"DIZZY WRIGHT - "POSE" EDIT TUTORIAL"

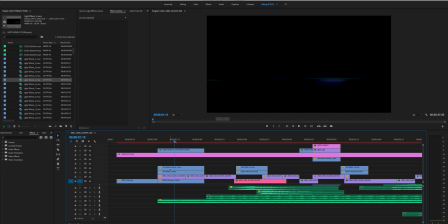4:18 As well, here I have VHS noise overlay and VHS glitch. These are also from Tropic Color. Again, anything in this video, sound effects, companies, these products, I will link in the description of this video.
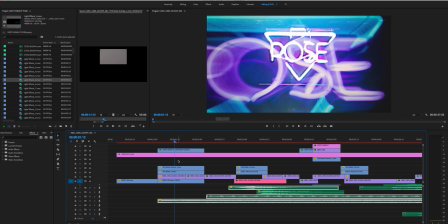4:32 So make sure to check out the description of the video if you want to find these particular products or companies. So yeah, right here I have a simple noise overlay, and you can see the noise overlay here, VHS, the VHS glitch as well. You can see kind of the glitch happening. Let me see if I can find it better. Here we go.
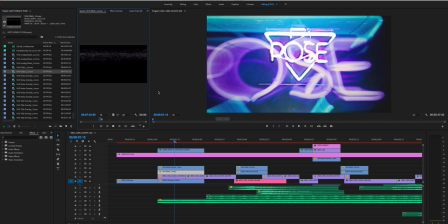4:51 Here's a title overlay. I didn't use that, but here's one of the glitches. Another VHS glitch.
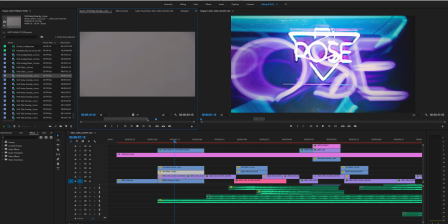5:01 Some noise overlays, VHS noise overlays.
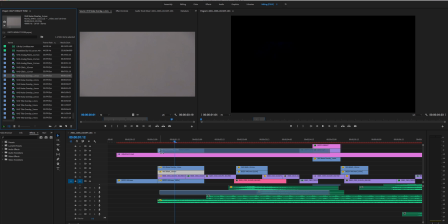5:04 And same thing, you would lay this in over your footage or your particular clip, and you just change the blend mode, the opacity.
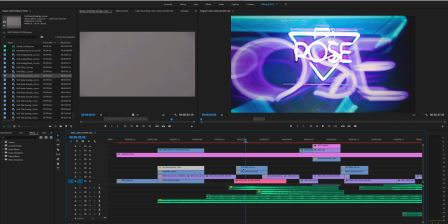5:11 So you can see here, Again, VHS clip, glitch, VHS glitch.
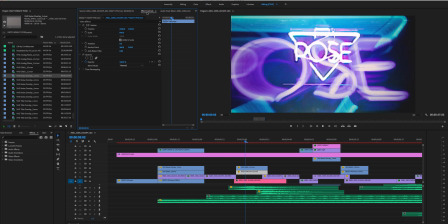5:16 I overlaid that on some of the VHS footage I shot, which is actually, let's go to the clip here.
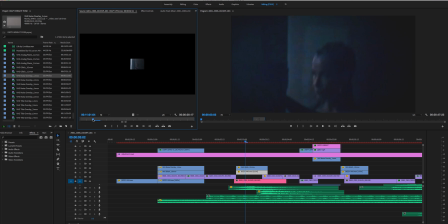5:24 Here's a shot here. So I shot with a VHS Handycam. That was in part on purpose because I wanted a classic kind of retro vibe and look and something really different to incorporate with all the red footage we had going on. I'm going to take off this color real quick, by the way, just so it runs a little bit smoother.
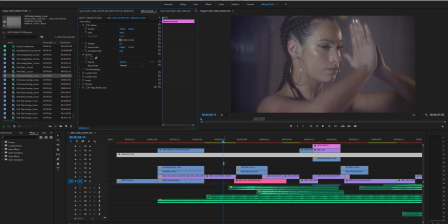5:42 There's a lot of effects over the video, which I will get into what effects I used. But I'm going to take those off so that the edit runs a little smoother right now.
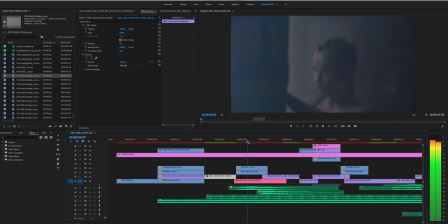5:52 Cool. So you can see red footage here,
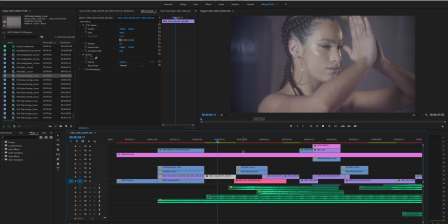5:57 and then I paired that red footage throughout the video with some classic
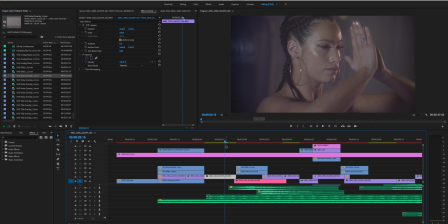6:03 VHS looks. And while we were shooting, I had the red camera running, and I had someone off camera completely running B-roll with the VHS Handycam. And again, you can see that footage kind of here. There's a whole slew of it throughout the whole day of shooting.
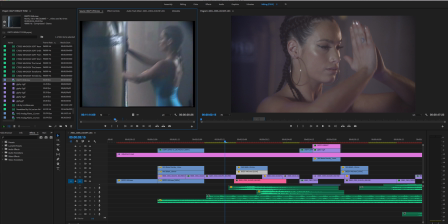6:27 And this footage, complements the red footage really well. It gives a nice little B-roll effect. And I don't have to, basically, because it's all in camera and it's actually a VHS camera, I'm not having to add effects to it to make it try and look like VHS.
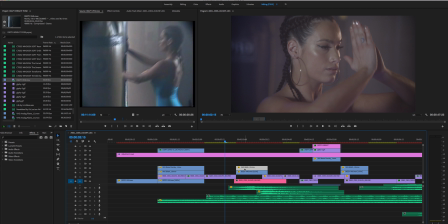6:41 It's naturally VHS look. But I did add some glitches, as you can see right here, over the VHS footage to glitch it out even more.
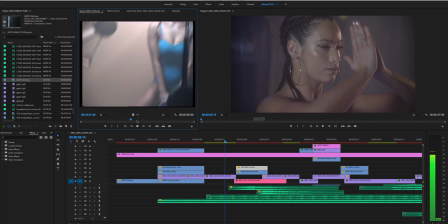6:49 But you can see clearly all the footage right here. And I chopped all that footage in and around the edit. We pretty much ran over an hour of VHS footage, just for a cool, unique, stylistic look.
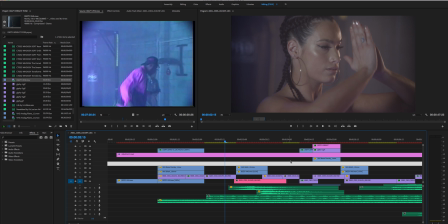7:04 A lot of people were asking why I was shooting with that, and just the reason I wanted to was a stylistic choice.
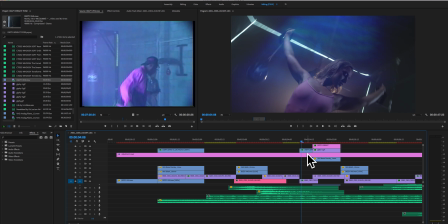7:12 So again, right here, you can see another light leak coming in the top right there. If I delete that, you can see it go away.
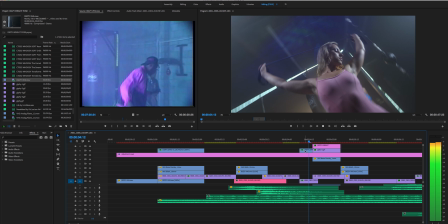7:18 So light leaks can help, just kind of adds a little bit of flair and style to your project.
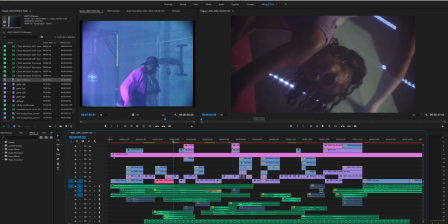7:24 But yeah, as far as like this intro goes, I started it off with a boom sound, I think, from yeah, right here.
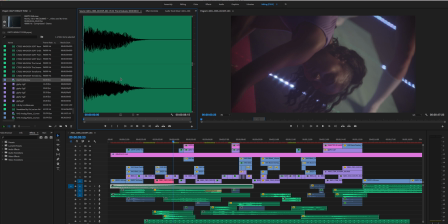7:31 This is Boom Library, one of their cinematic sounds. Started with that.
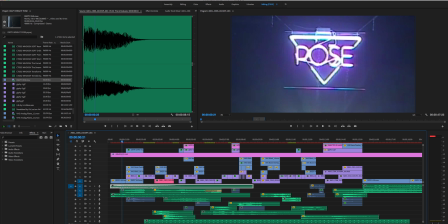7:36 The clip comes in, and then once I basically throw this clip overlaying on top of it, this B-roll shot I got.
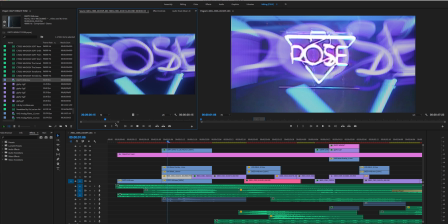7:45 Let's see here. You can see the B-roll shot here that I got on set of the sign. And then to blend that with this shot, you can see that it's kind of overlaying it.
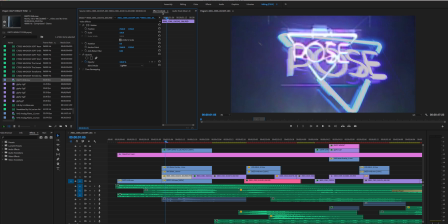7:56 I just, again, like you would the different light leaks and stuff, I chose a lighten blend mode just to layer it over top, give it a cool little effect.
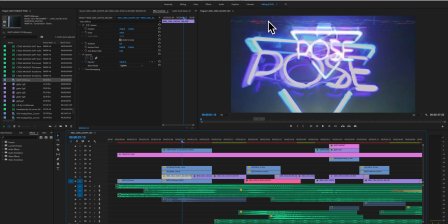8:07 I added some VHS glitch. You can see the glitch right there, the noise overlay, the glitch from Tropicolor, laid that over top, and then I paired that with this sound.
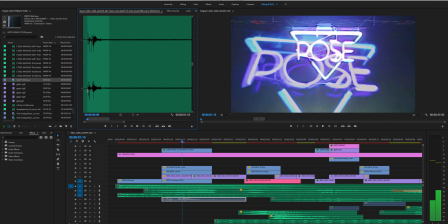8:19 It's like a neon sign sound.